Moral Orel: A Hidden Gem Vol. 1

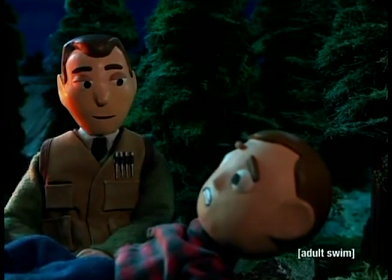12:23 He has to rip his lucky shirt, which he was originally wearing because,
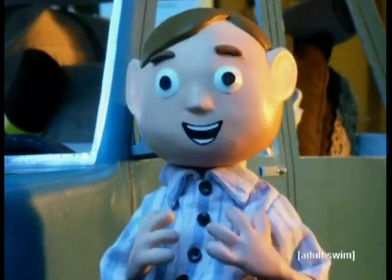12:26 It's the one I was wearing when I realized that God doesn't love just me, but my whole family as much as me.
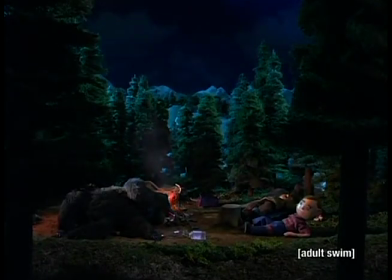12:32 This is the moment when Oral starts to question whether his family numbers are good people or not.
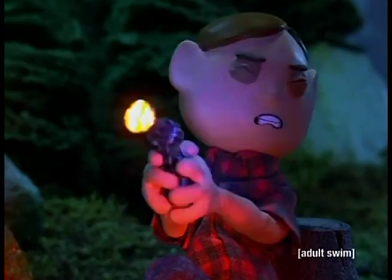12:37 When Clay goes to sleep, a bear wanders over. Oral is forced to shoot the bear to protect his dad.
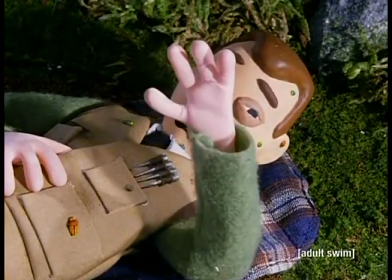12:43 Clay wakes up covered in locusts which represent his evil nature which Oral can now clearly see.
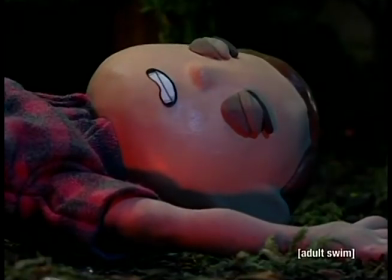12:48 Clay asked how Oral was shot, and this time, instead of saying, I got shot by you, he says, You shot me in the leg?
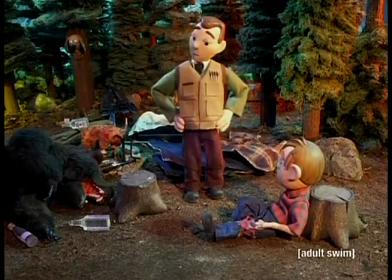12:57 At this point, he has lost all respect for his father.
Oh Oral, make me happy.
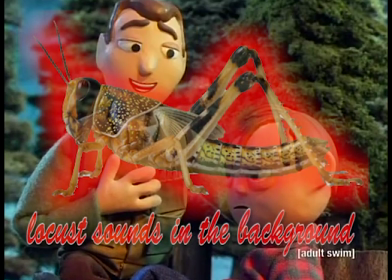13:04 Make me proud of you son and tell me that you shot that bear yourself.
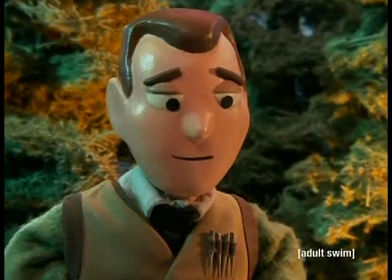13:14 No, Dad. You killed it.
Even when Oral is given the chance to make his dad proud, he turns it down.
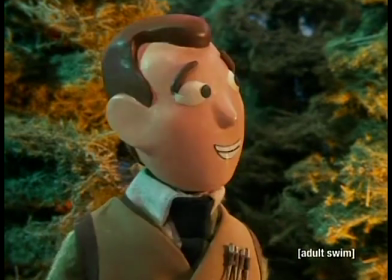13:22 He is not proud of shooting the bear. It was an incredibly hard thing to do, and he feels terrible about it.
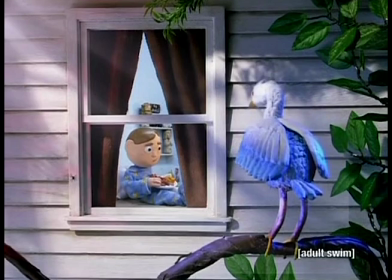13:28 The episode ends with a shot of the blue heron looking at Oral through the window. The blue heron is surrounded by flies. Oral's religion has been tainted by the warp lessons his parents teach him. However, a few butterflies pass the window, showing that there is still hope that Oral's good nature will triumph in the end.